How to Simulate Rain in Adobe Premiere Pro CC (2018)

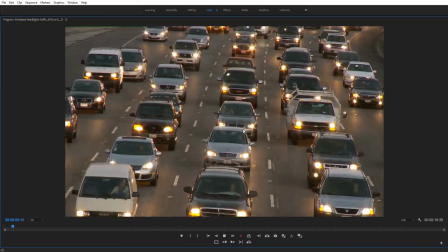Hey, what's up everybody? Adobe Masters here and today I'm going to be showing you how to make your clip look like it's raining in Adobe Premiere Pro.
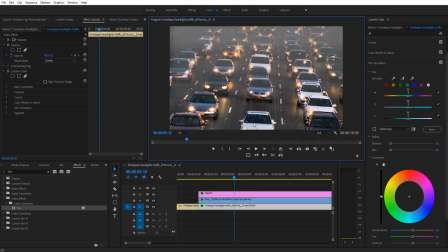Now, important disclaimer on this is this is not going to work for everything. It works for some shots and it's great if you just need a quick thing to make it look like it's raining. But it's always better to get it in the field or to actually set up the scene like putting water on the road and stuff like that to make it look like it's raining for later on.
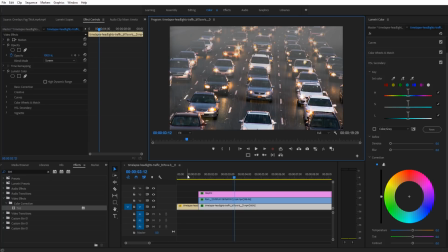However, if you want to do it, this is a technique to do it and it's pretty fun to do to see if it works on different clips and to just change things around.
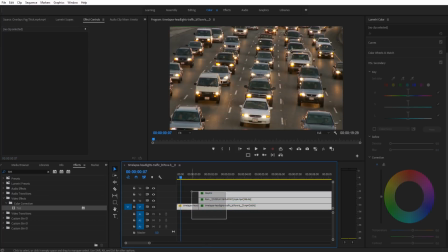So let's get started. First thing we want to do is we want to go ahead and we want to drag in our footage to a new sequence.
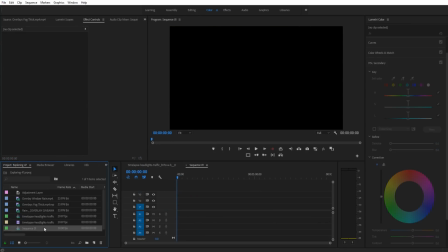So I'm going to go up here, file new sequence, and then we're going to go in and I just have this in the footage here.
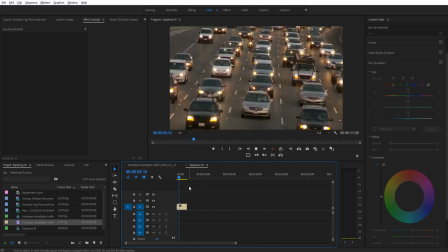And then so there we go. Now we have this going right like so and as you can see this is just a normal shot of some cars going by on a busy, busy highway.
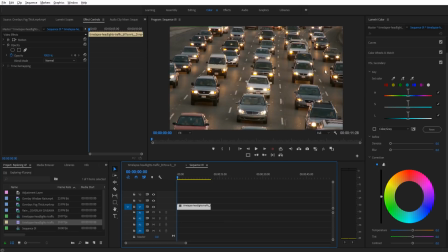And so what we're going to do is we need to do a couple of steps. We need to color correct this to make it look like more of the mood of rain. We need to accent the highlights to make it look like that sort of shiny reflectiveness that you see whenever it's raining.
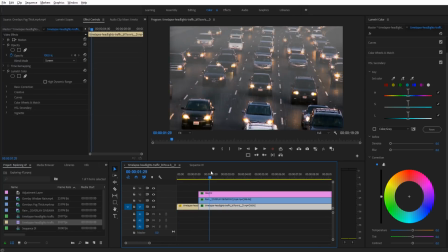As you can see in this one, it looks a little bit, the lights on the ground make it look like that the ground is actually just a little bit wet. And you can see the only thing that breaks the illusion is no one has their windshield wipers on. Like I said, it's not going to work for everything and it's great for small little clips something quick enough where people don't realize that but
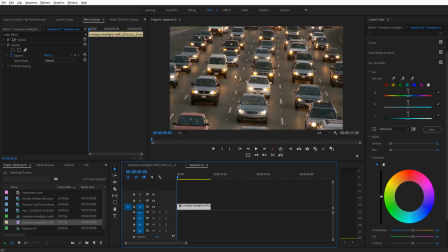anyway so that's what we need to do we need to color correct we need to add in the reflection we need to add in our overlays and then we need to add in that fog that atmospheric thing to it so the first thing we're going to do is let's go ahead and add in our overlay so what i have
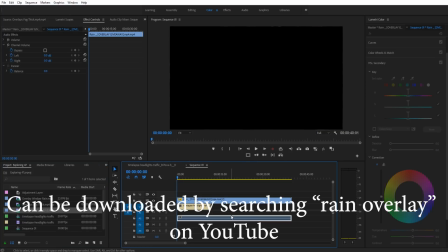is just this overlay right here of some rain and you'll see that it is just some rain falling right here and
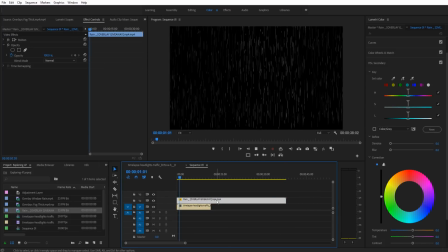we're going to go ahead and cut off the beginning where it starts and now we just have rain falling like so so when I click on this I want to go over into effect control so I'm on the rain overlay layer and I want to go down to screen and now you can
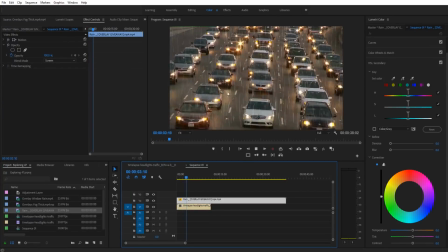see that what we've created is a overlay where it looks like there's rain falling however this is way way too intense and it looks pretty fake at this point so we want to go ahead and lower the opacity down just a little bit so maybe down to about 70% and you can
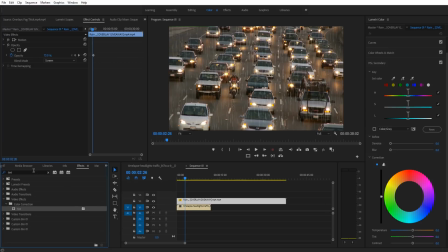see it's looking a little bit better and now what I like to do is go into the effects go into the tent so it's going to be video effects color correction tint drag that onto the overlay and then what we're going to do is we're going to tint that white over into a
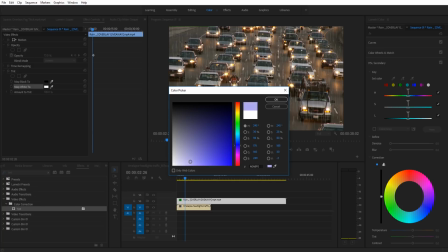little bit more of a blue we don't want to go too extreme maybe like right about there about halfway between the two sort of leaning
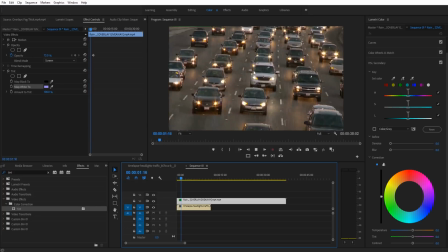more towards the white side and what this does is it goes ahead and it makes them just a little harder to see and it makes it look like
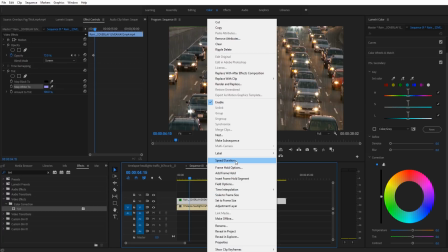they're going a little bit faster and then we also want to make them go faster so we'll click on our overlay right click and go to speed
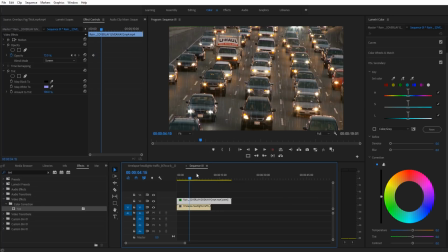duration and let's go ahead and double this make them all just come by a little bit quicker just because rain looks like it comes by a little bit quicker overall so now we have sort of the beginning of the rain overlay and this is gonna work whenever we get the color
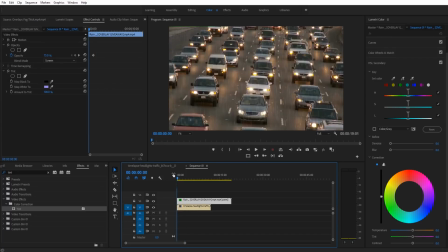correction everything going it should all flow together and if not we'll come back and make a couple of little edits so the next thing we need to do let's go into our color correction so let's click on our original clip and then go into the color tab you can use the color workspace up here, and it'll be on the right side,
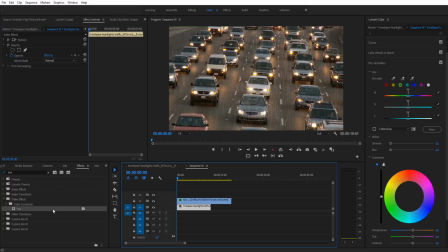or you can just search Lumetri color in your effects, drag it on, and work on it in effect controls. We want to start up here at basic correction, and what I want to do is I want to bring the temperature down a little bit, so we want to sort of give that slightly blue tint overall to everything.
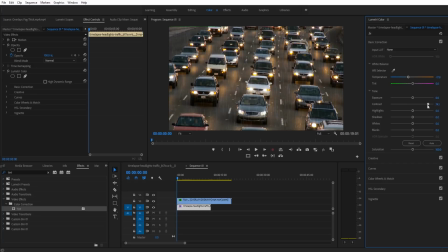Then we want to bump that contrast up, and you'll notice what that's doing is it's making the highlights just come out a little bit more, and it makes the road instantly look just a little bit more like it's reflective. Just because we're taking those highlights, we're bringing them up, and then we're bringing the overall exposure, that's the opposite side of contrast.
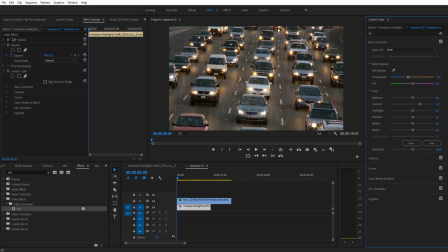It brings the highlights up and the blacks down, so it brings the overall black down, makes it look a little bit more like rain. So maybe we want to bring that up to about 53 right there. We're going to take the highlights and we're going to bring them up a touch as well. Like I said, whenever it's raining, it's just a little bit shinier out there. And then into the creative.
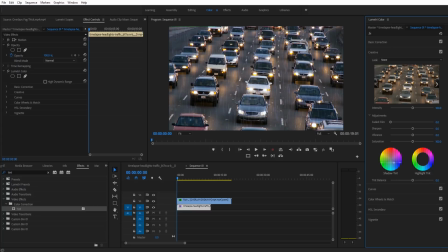I want to go in the shadow tint, and I'm going to drag the tint of the shadows down into the blue side a little bit. And this is just going to sort of create that little, the bluer image that, you know, is often associated with rain.
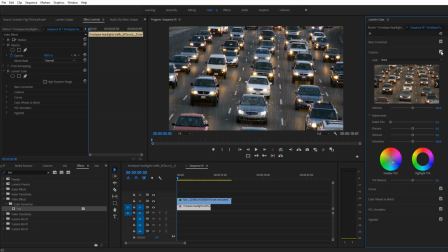So maybe right about there. That's looking pretty good. You can use this checkbox up here to see. And then we want to take the highlight. And I actually like to go with whatever the light source is, the main light source. In this situation, it's all of these sort of yellow car lights. So I'm going to take the highlights and I'm actually going to bring them a little bit into the yellow side and that's just because
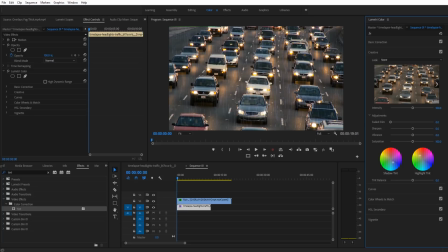Whenever it's raining you have sort of mist in the air and the highlights are going to bounce off all of those Elements of mist and it's going to give you an overall color of whatever the highlights are So if there are a bunch of blue lights in here It would look a little bit bluer if there are a bunch of purple lights There'd be a lot of purple going on in here So what I want to do is I'm just going
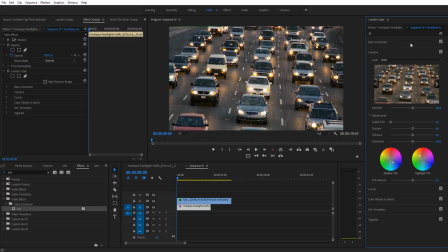to drag it so that it fits the the highlights of this Which is all of those yellows and so now what we have from the beginning if we go up into our Lumetri, we can turn it off and on is we've just taken it and we've turned it into just looking a little
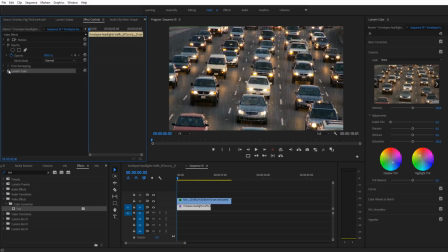bit more like it would be with raining, especially with those highlights. They're sort of popping right now. The next step we want to do is go down into the curves.
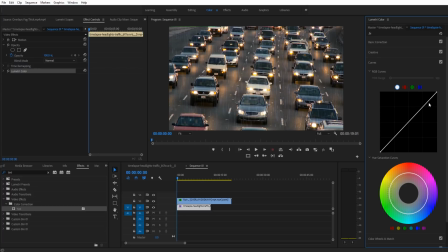And now we're going to really make those highlights pop. We're going to go into this curve. We're going to stick on the white, the Luma curve right here. And we're going to go ahead and we're going to take this and we're going to drag it up a little bit. And then we're going to go and make sure that the rest of it isn't affected. So we're going to drag some of these in to make this fit the line.
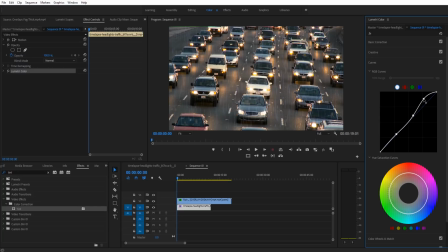And And what this does is it's just grabbing the highlights, and it's really, really sort of bringing them out, again, making that reflection happen. So you can see it's taking all of the highlights here, especially like look at here and here, the middle of the headlights there, and you can see it's making them a little bit sharper.
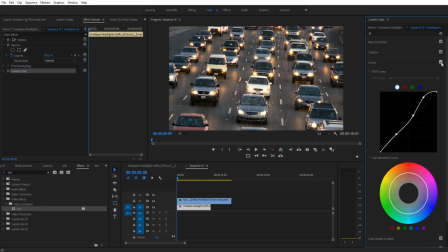And that's what looks, you know, more like the road is wet, like so. And so now we have sort of two of the elements that we need, and let's go ahead and reduce this down just a touch more.
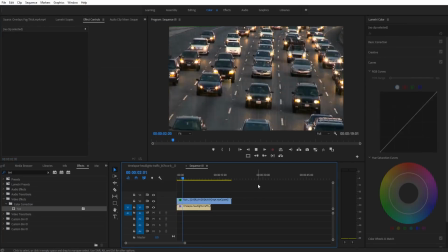The opacity in that feels a little strong. And yeah, so now we're getting a pretty good effect here.
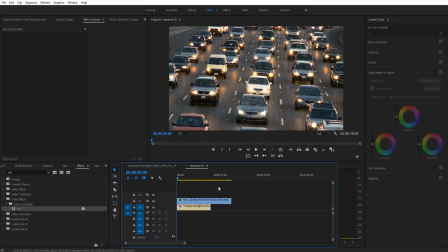What I also like to do is to go in to the, is actually create a fog layer, an atmospheric layer.
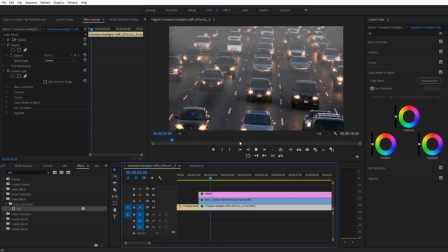So you can see in here we have that sort of background atmospheric layer. And that's what sort of makes it look a little bit rainier and it also gives us the added benefit of it
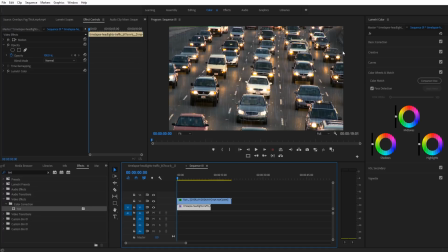blocks the viewer's view a little bit. it makes it so that everything is a little bit harder to see. And therefore, it's harder for the viewer to look at this and pick out that way, it's not actually raining. To do that, we're going to go ahead and create ourselves a graphic layer.
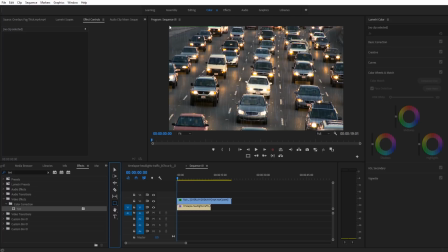So we're going to go into the rectangle tool. And then what I like to do is just drag out a big rectangle, like so.
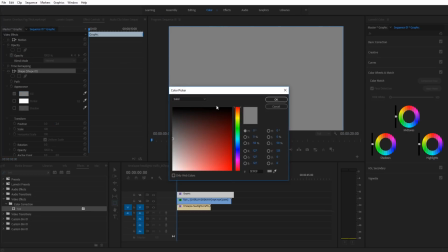And then now we have this gray rectangle and gray works pretty well for fog. If you want to sort of a lighter fog.
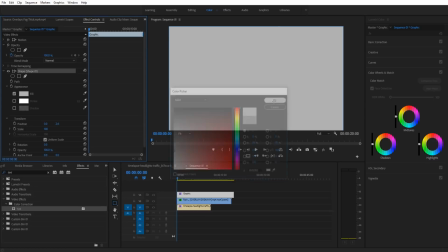You can go really any direction you want. I'm going to go a little bit lighter on the gray here. And then what we're going to do is to start creating some masks. So inside the shape panel, we're going to go into effect controls. Make sure you're on the graphic tab or on the graphic clip here.
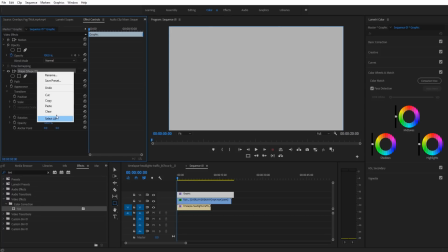Go up to effect controls, down into the shape, shape one. We can rename this so we don't have to call it shape one.
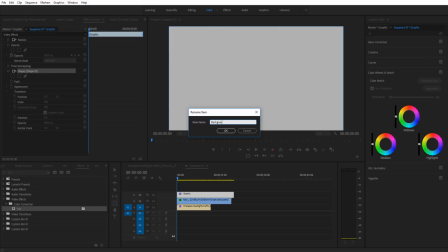Maybe we can call it background fog like so. And then we're going to go into the create four point polygon mask and we're going to create a mask we're going to drag it
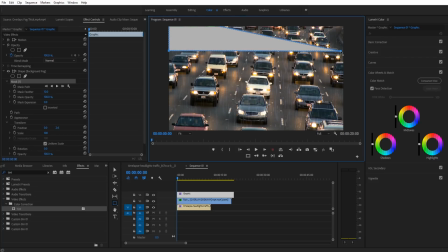up to the top right here then we're going to drag it across we can hold the shift key to make sure that this is a straight line as we go across and you can see we can't grab that one up up top there so we're going to just drop this to 25 drag that one over
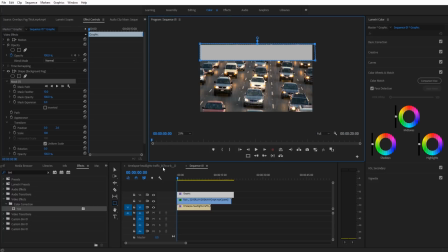and then drop it back down here whoops
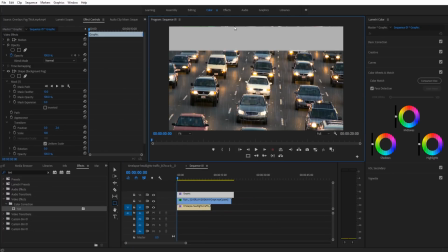drop it back to fit and you can see that this is line at the top and that's because